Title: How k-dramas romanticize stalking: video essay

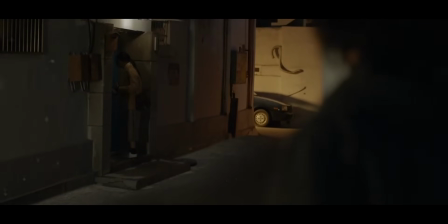(3:59)
In K-dramas with romantic depiction of stalkers, the editors often add either a romantic love song,
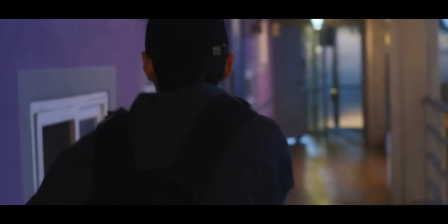(4:06)
which conveys the character's connection and chemistry, or silly comedic music that shows how playful their interaction is.
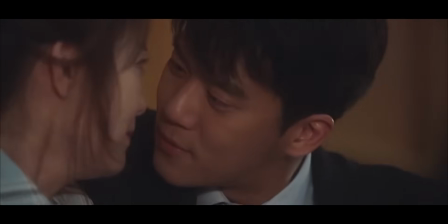(4:14)
A lot of times, they even add a sparkling sound to emphasize how magical the moment is.
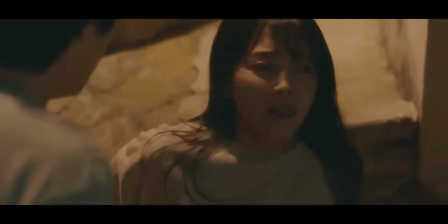(4:22)
The score is very different in horror depictions of stalking.
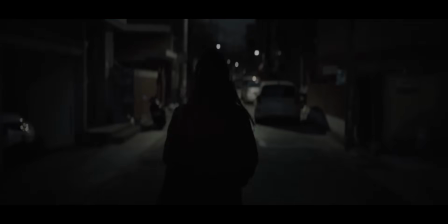(4:26)
There's often unsettling music that builds up tension, or ominous silence with distant steps in the background that keep getting closer,
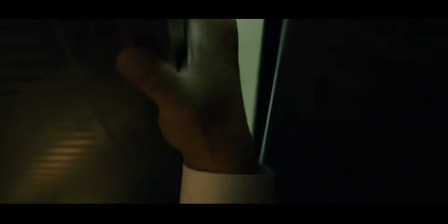(4:34)
a violin screech here and there, or a heavy bass impact sound during a jump scare.
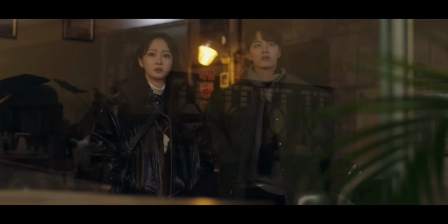(4:40)
Let's look at a couple examples to demonstrate how manipulative editing can be.
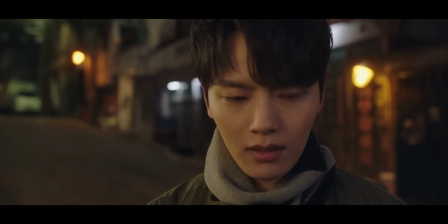(4:45)
I can't use the original music from these K-dramas for copyright reasons, so instead,
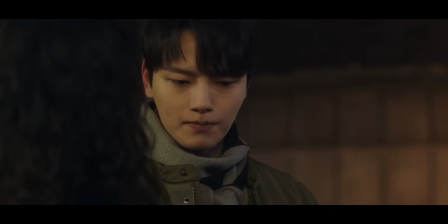(4:51)
I used a very similar sound to try and recreate the mood as close to the original as possible.
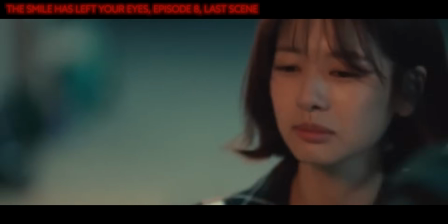(4:57)
First, let's watch this scene from The Smile Has Left Your Eyes, in which the protagonist is following the female lead at night after a fight.
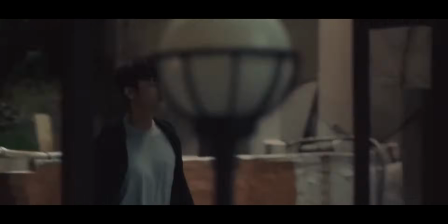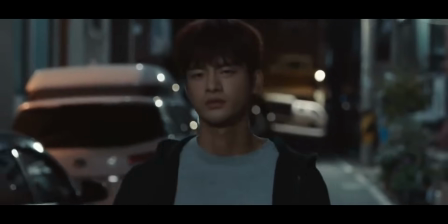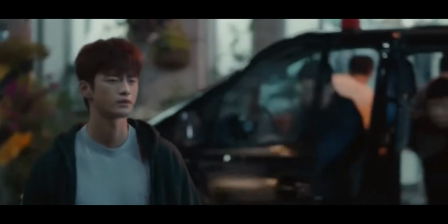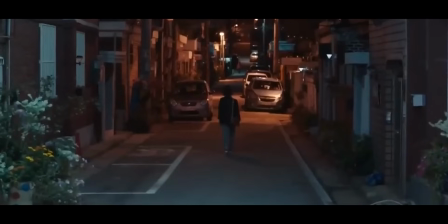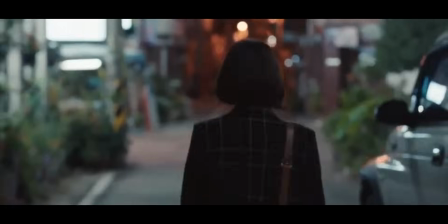(5:38)
Okay, and now let's watch the exact same scene but with a creepy soundtrack and see how the tone changes.
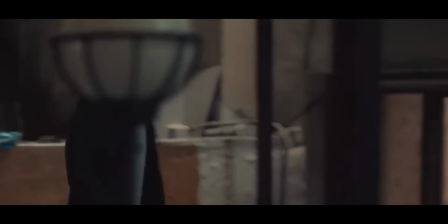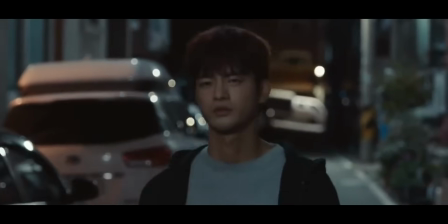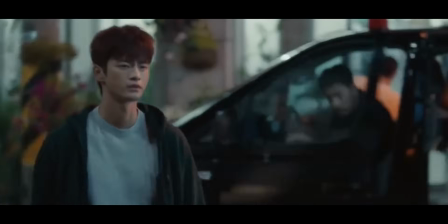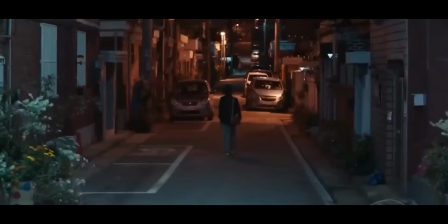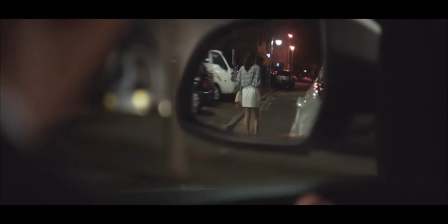(6:18)
See what I mean? I wanna try another one. This is a clip from Something About 1%,
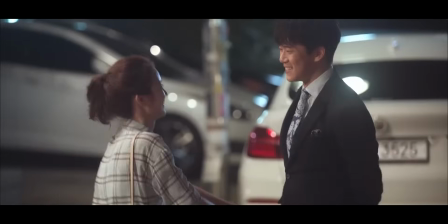(6:25)
a show with a very possessive male lead that people often recommend because the main characters supposedly have so much horny chemistry.
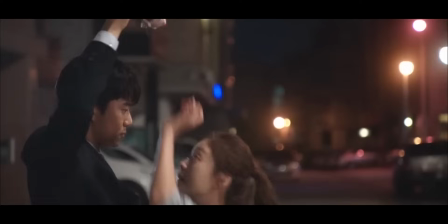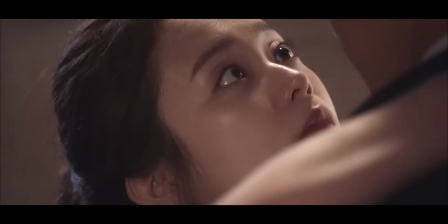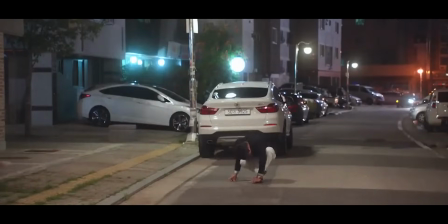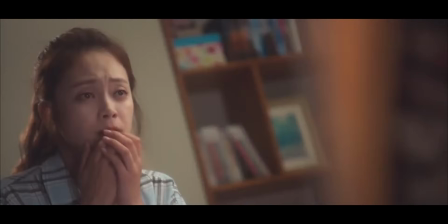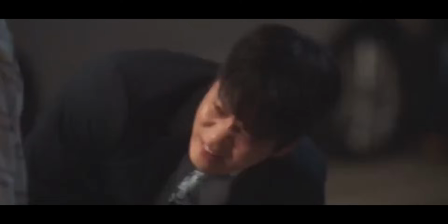(7:04)
The scene looks so playful and fun with that music. That's how we know this is a cute first kiss.
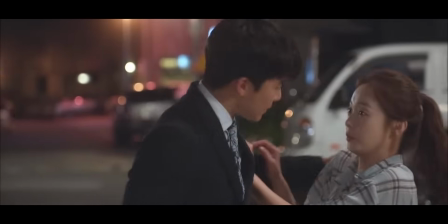(7:10)
I don't think it aged well. And this is what the scene looks like with a horror movie soundtrack.
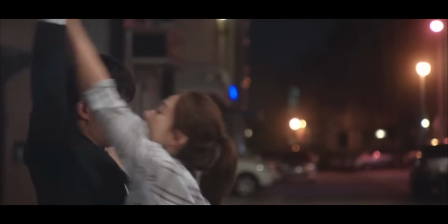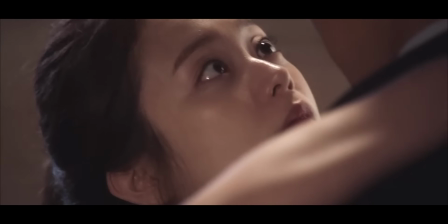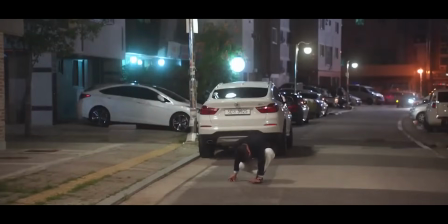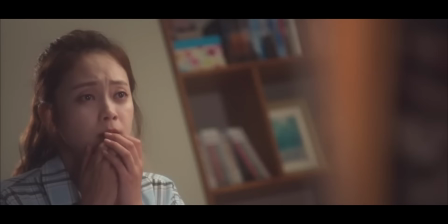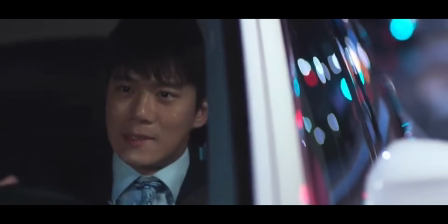(7:47)
The sound really changes the mood of a scene, doesn't it? The original music seems really inappropriate now.
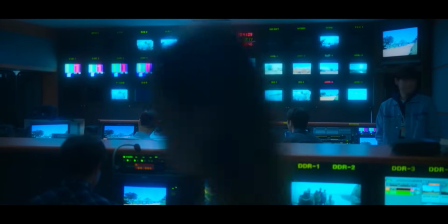(7:55)
I am starting to suspect that editors use this type of music on purpose,
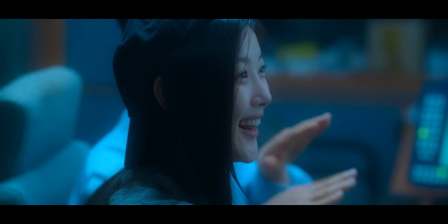(8:01)
because they know how unsettling these scenes look like without funny background music. Next time you watch a K-drama, pay attention to the editing,
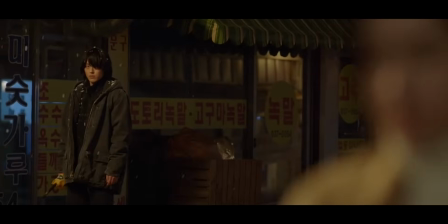(8:10)
because the music tells the viewers how they're supposed to feel and can distort their perception of what is actually happening on screen.
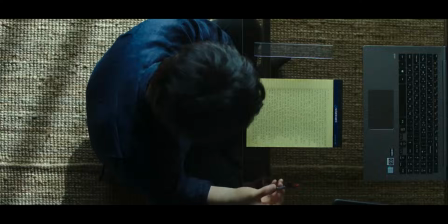(8:18)
Now, let's look at a way the screenwriters can distort depiction of stalking.
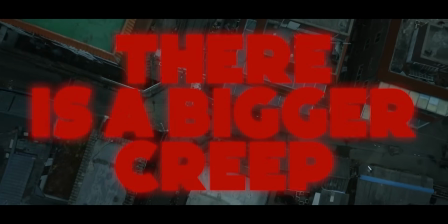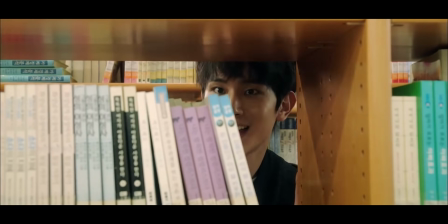(8:29)
A very common trope that a lot of these K-dramas employ is the presence of an even bigger creep,
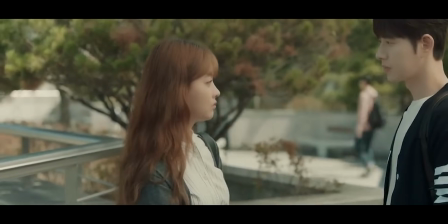(8:35)
who makes the obsessive protagonist look like the good guy. Cheese in the Trap, both the series and the movie has this trope.
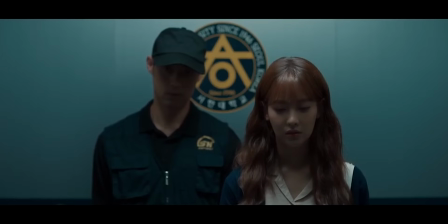(8:44)
The male lead is incredibly weird, but compared to a faceless, dangerous stalker, he looks like a harmless hero.
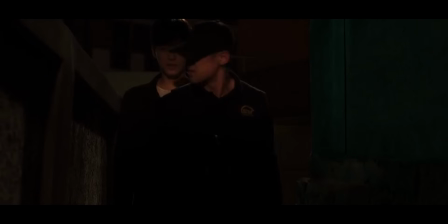(8:52)
This is a great way to make a morally grey protagonist seem desirable to the audience.
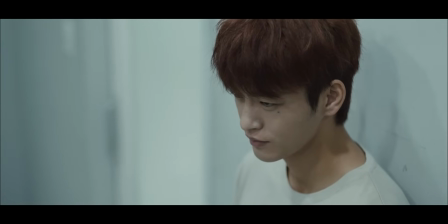(8:58)
The K-drama The Smile Has Left Your Eyes does the same thing. Sure, he is a murderer who keeps following the female lead,
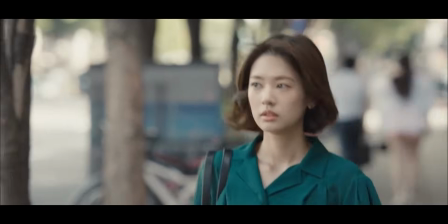(9:07)
showing up unannounced, breaking into her house and threatening her if she doesn't talk to him,
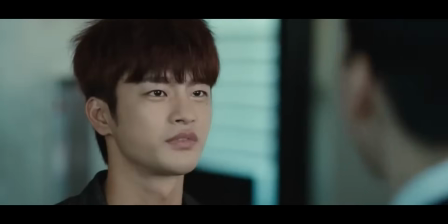(9:13)
but there is a more annoying asshole in the story, so it's okay.
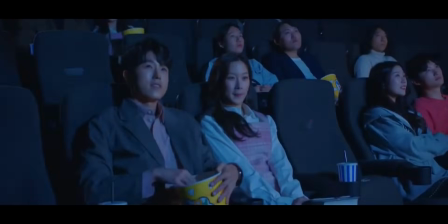(9:18)
Let's also look at this scene from True Beauty, in which the jealous male lead follows his crush while she's on a movie date with a different guy.
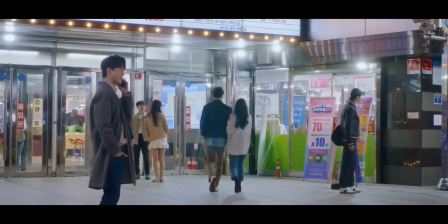(9:27)
He knows what he is doing is wrong, but because he was secretly watching them,
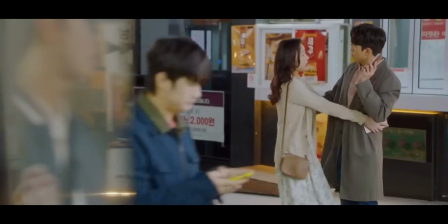(9:32)
he finds out that the guy is a playboy who already has a girlfriend and fully intends to take advantage of the female lead.
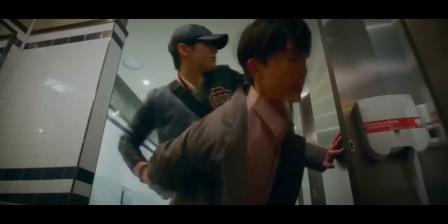(9:39)
Our hero then saves the day by beating up the guy and forcing him to dump her.
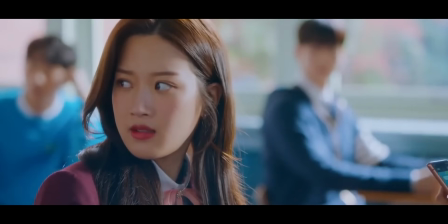(9:45)
Aww, he was just looking out for a girl, saving her from a broken heart, as if she can't manage her love life herself.
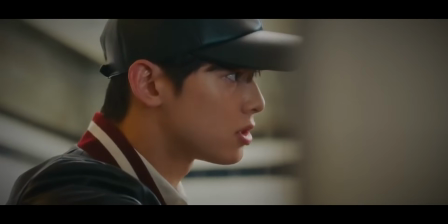(9:53)
Turns out, following people, beating them up, and meddling in their relationships is not that bad.
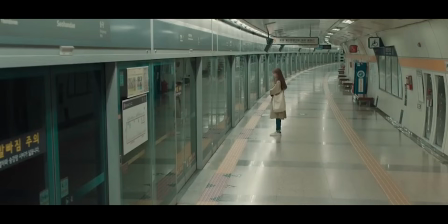(10:00)
His heart was in the right place. This trope implies the existence of good stalking versus bad stalking.
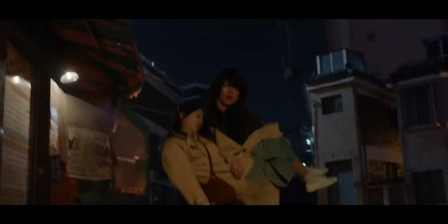(10:08)
By presenting stalking as a means to protect or save someone,
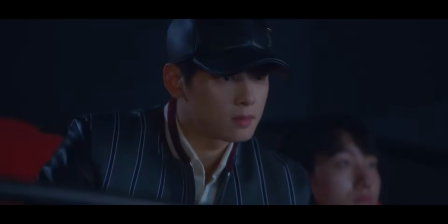(10:12)
K-dramas send a dangerous message that stalking can be justified or excused under certain circumstances.
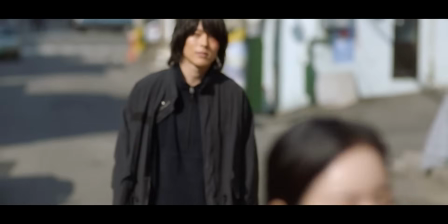(10:20)
It creates a false narrative that violating someone's boundaries and invading their privacy is acceptable,
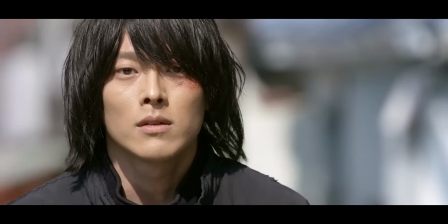(10:28)
as long as it is done with good intentions or in the name of love.
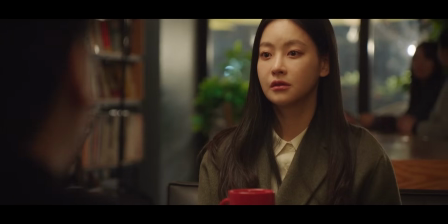(10:32)
The whole "this is for your own good, I was just protecting you" narrative is exactly what a manipulative abuser would say.
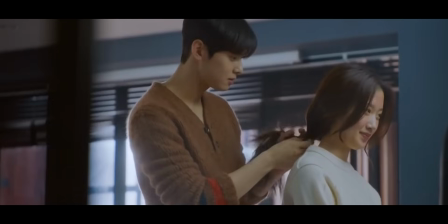(10:40)
Lucky for the female lead in True Beauty, the character turns out to be a loving and sweet boyfriend,
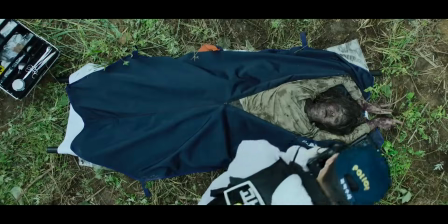(10:47)
but in real life, this is a giant red flag.
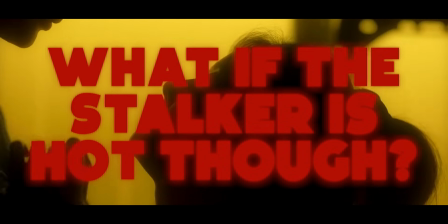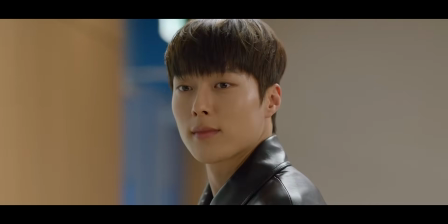(10:57)
You might also want to point out that in romanticized depictions of stalking,
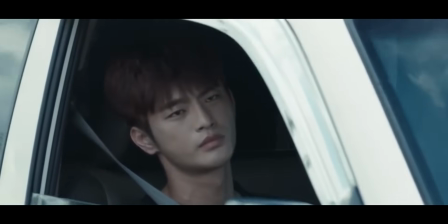(11:02)
the obsessive character is often played by a very attractive actor.
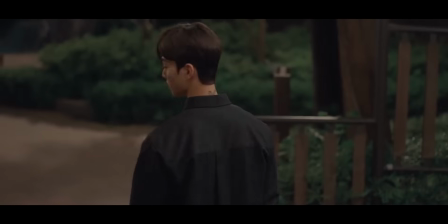(11:07)
And this is a great point, but I don't think it is about the actor's looks in real life.
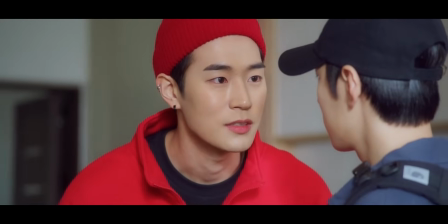(11:13)
I think it has more to do with how the characters are played and styled.
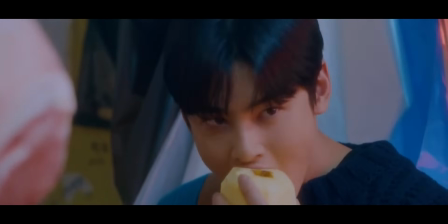(11:19)
Because every single one of these actors could easily play an unsettling murderer.
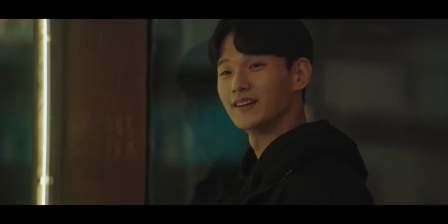(11:24)
Just like every actor from a horror movie can play the sweetest green flag boyfriend in a different show.
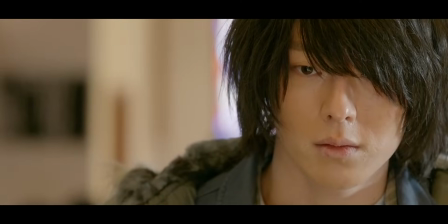(11:31)
Everyone can look attractive with the right outfit and a good haircut.
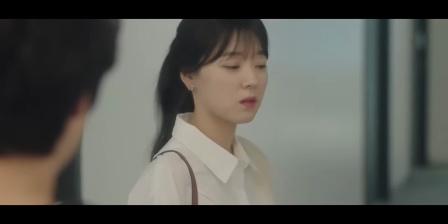(11:36)
K-dramas usually tell the audience whether we're supposed to think a character is hot or ugly.
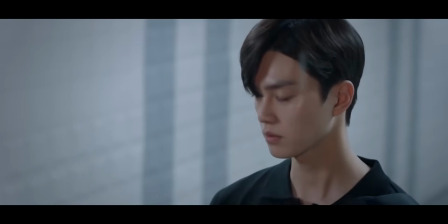(11:42)
Look at this guy, every straight woman in this show is swooning over him. He can't be a creep.
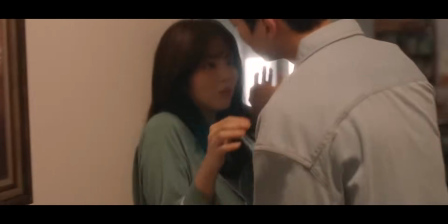(11:48)
He keeps violating the female lead's boundaries and doesn't take no for an answer, but he's tall and charming, so it is all balanced out.
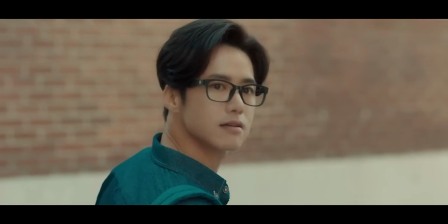(11:57)
A creepy stalker is just some random delusional guy who's not popular, even though the actor is very attractive in real life.
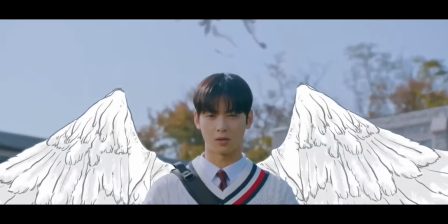(12:06)
By virtue of being the main character, you automatically get an advantage with the viewers that makes them very forgiving.